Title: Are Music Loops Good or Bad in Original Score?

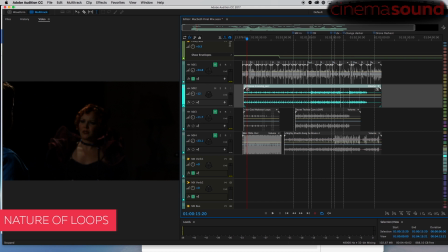For this example, we're back in the Macbeth scene. We're going to talk about loops. And loops are awesome. I mean, audio loops, things that could repeat, whether they're acoustic, organic, or digital. And they're really, really useful.
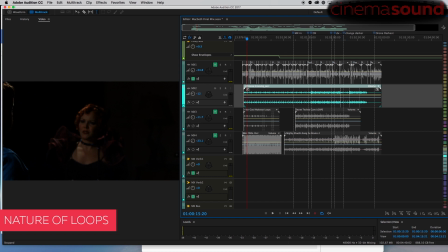But I can't stress enough what loops do to an emotional arc of a scene. and the purpose of loops is to have things that kind of repeat and keep an underlying bed or an underlying beat and in the most
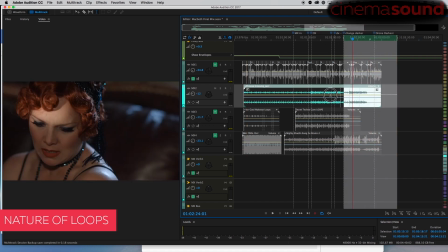important thing in that is the word underlying and that is that i can go through and use this
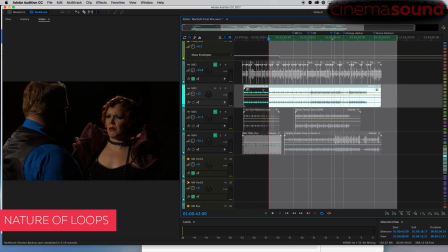loop that's here to see chinese grooving perk loop and
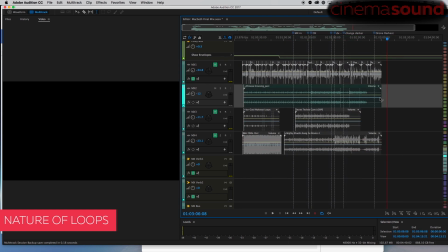i can have this playing throughout this entire thing and what it does is it has the well it's a sense of smoothing out the ups and downs of the emotional elements of music. We have to be very careful with them.
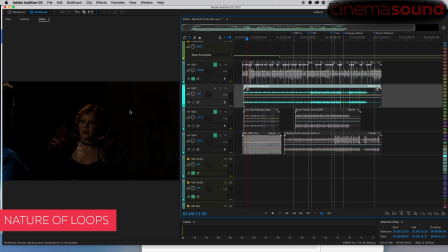If you want something in a scene that is very non-dynamic, very static, something that perhaps in suspense, then you want loops. Loops are very, very useful for keeping that kind of what's going to happen without giving us giving anything away.
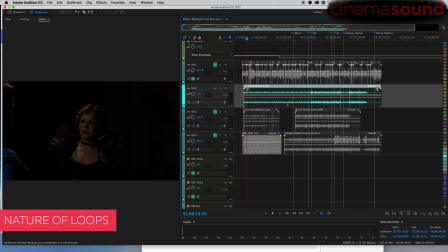But if you want something that's an emotional ride, loops are almost always the wrong choice. So here's the Macbeth scene by I know you've probably seen various versions of this many times, but listen to it anew, just the drama, no music, of what's happening in this scene, and feel what just the scene is giving you.
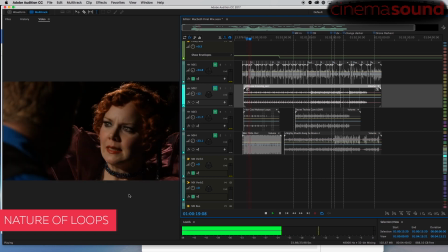Why have you left the chamber? Hath he asked for me? No, you will not. He has. We will proceed no further in this business.
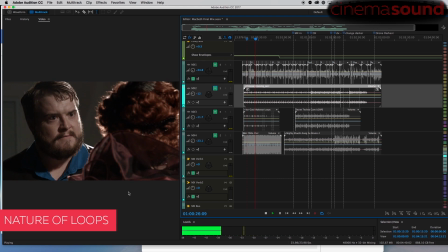He hath honored me of late, and I have bought golden opinions from all sorts of people. They will be worn in their newest gloss, not cast aside so soon.
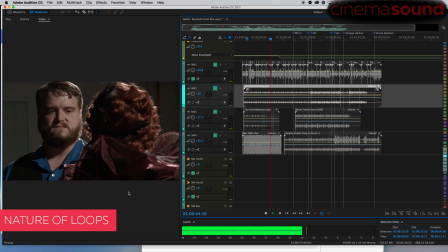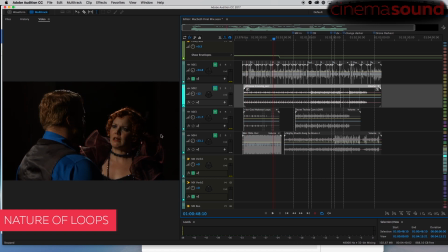So there's a lot of stuff, a lot of motion and emotion in this scene Ups and downs, back and forth, tit for tat, check and checkmates And these kinds of things Watch what happens when I engage this loop This is the loop by itself, just so you can hear it Separate
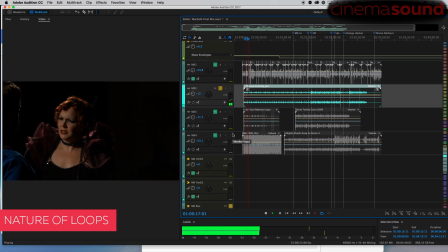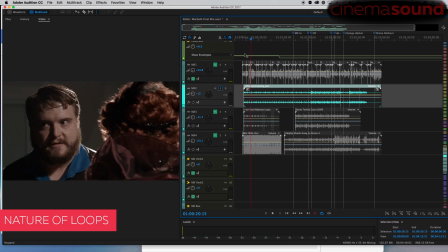Pretty subtle. Pretty cool. It's a cool loop. Here we go.
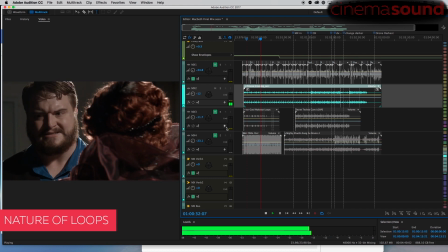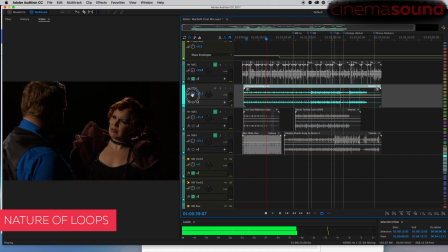You get it right we have time compression which is super super good We love time compression, but the emotion of this scene is so boring now. Nothing's happening.
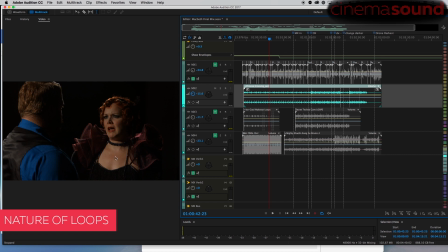We've stripped from the actors Their performance emotionally and it is now a flat line Mostly, I mean, there's still Let's try different loop See if it's just maybe that loop Let's try this one
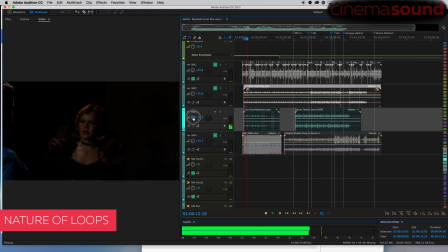Oh now, what news? He has almost supped. Why have you left the chamber? Hath he asked for me?
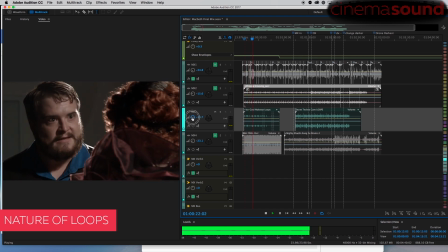No, you will not. He has. We will proceed no further in this business. He hath honored me of late. And I have bought golden opinions from all sorts of people. They will be worn in their newest gloss, not cast aside so soon.
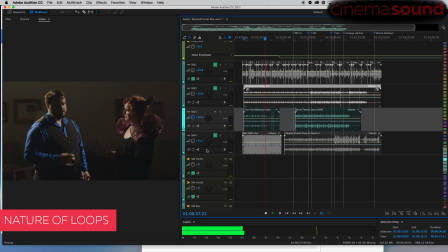Was the hope drunk wherein you dressed yourself?
Same thing. It just strips it away. Let's try a different one.
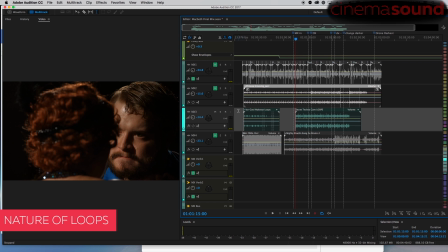I just want to give you lots of examples of this because a lot of filmmakers make this mistake and drop loops into a very important scene only to feel like, well, why is this scene? It is so much better when we shot it. Well, that's because it was better without the music you've chosen.
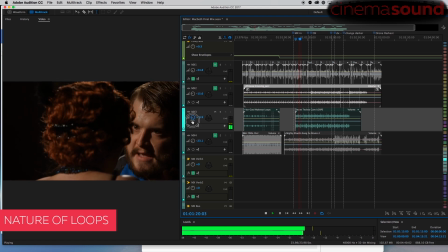I will do all that would become a man who dares do more is none.
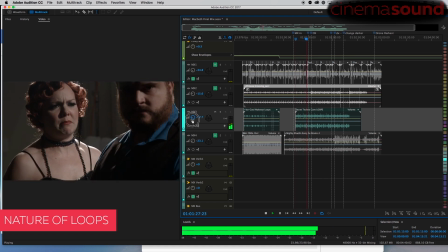What beast was it then that made you break this enterprise to me?
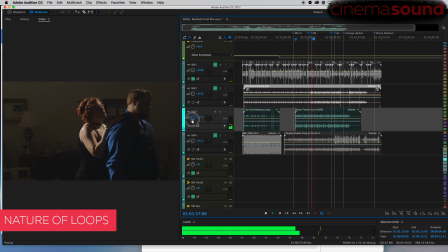when you just do it and you were a man and to be more than what you were you would be so much more than man no time nor place did then adhere and yet you would make both they have made themselves
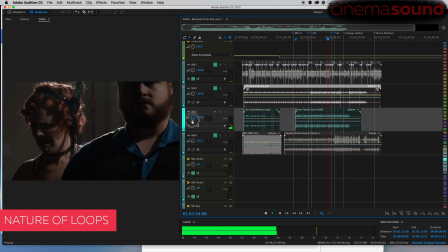and that the fitness now does unmake you just
completely strips this scene of all the emotion it's just you're waiting for you know some suspense thing
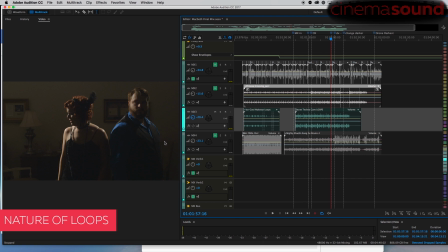to happen which is not what this scene is about as all another great example of how music is the giant thumb that mashes it into its own intent but emotionally even if this were the right loop for this scene you would still be in a flat line one more example let's try this one same new section here
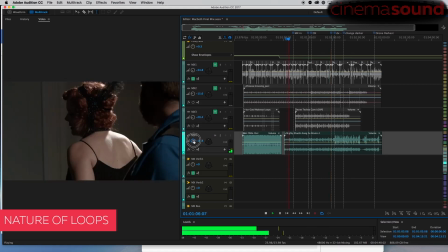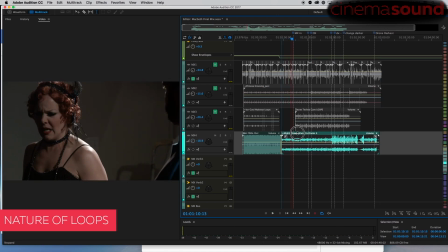In fact, this is such a great example where she goes kind of a little hysterical.
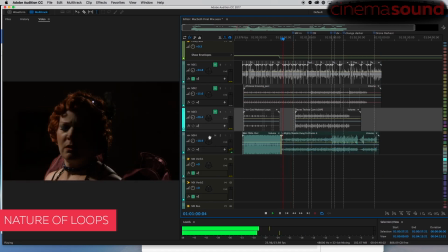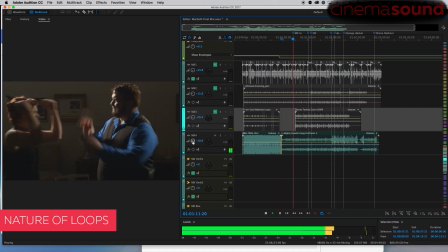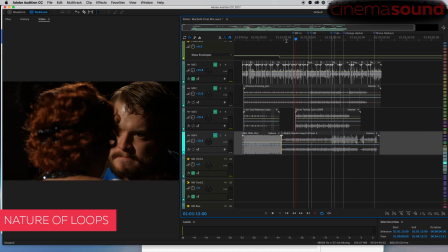Right now check it out without the music same scene that really really passionate scene check it out
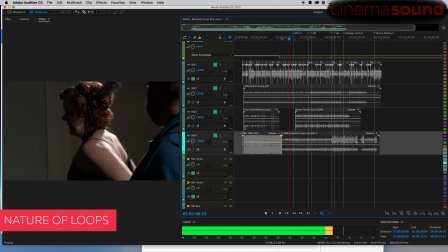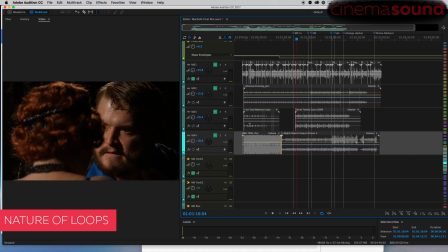Right way more emotion in that like wow as opposed to this loop where you drop the loop in there and it's like and it literally crushes the emotion in this scene.